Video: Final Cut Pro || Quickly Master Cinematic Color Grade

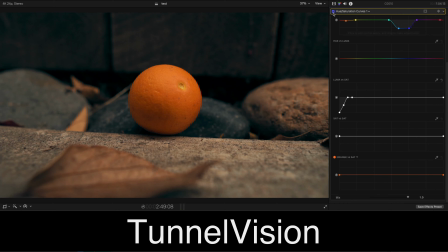251s
So just kind of doing some cleaning up there. And again, this is before, and then this is after. So it looks a lot better when it's all cleaned up. All right, so the next thing I went ahead and did was add some sharpness, just to kind of get it more eye-catching. And it's very subtle. And I'll go ahead and show my settings here. This is 2.5.
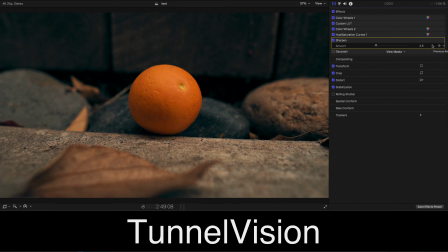270s
I believe I use the detail of -7 on my camera, and then I'm just sharpening in post. So again, this is before, and this is after. So you can just kind of tell just a little bit, very subtle, not doing too much, not overly sharpening or anything like that.
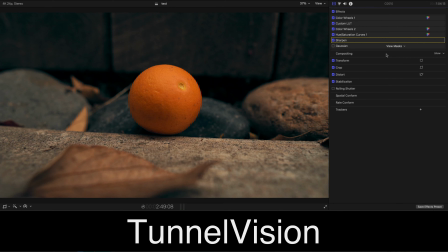286s
Just kind of adding a little bit of sparkle to the image there. The next thing I did was add a Gaussian blur. And if I go ahead and turn it on, you can see it just kind of blurs the image. But then I didn't want my Mandarin to be blurred out as well. So what I did was add a mask here. So if you can see where I did the mask, I added the mask.
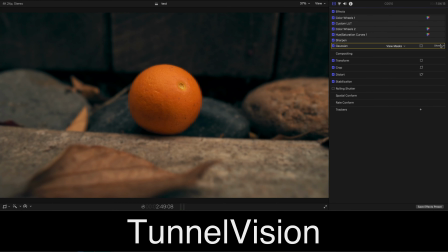304s
And if I show it, and you can see the mask has just been added. And I have my amount at 1, and then I have the boost blur about 10, and then I have my shape mask.
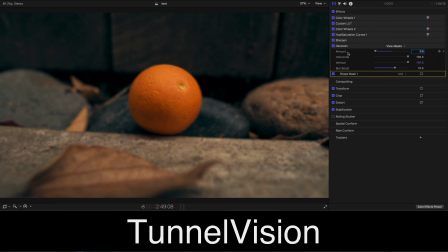317s
And as you can see, if I click it, I just want to bring that orange into focus so your eyes are drawn right to that mandarin there. And so again, that's all I really did with this color grade. If I turn it off again, it looks like that. And if I turn it on again, it looks something like this here. So I hope you found some value from this video.
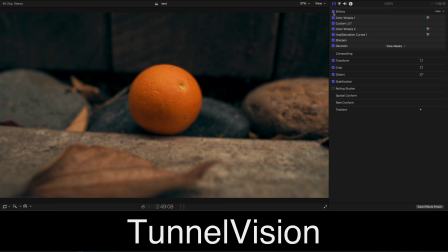337s
If you did, hit that like button, hit that subscribe button. Don't forget to turn the bell notifications, so whenever I drop a new video, you will be the first person to be notified. Thank you for watching, and we will see you on the next one.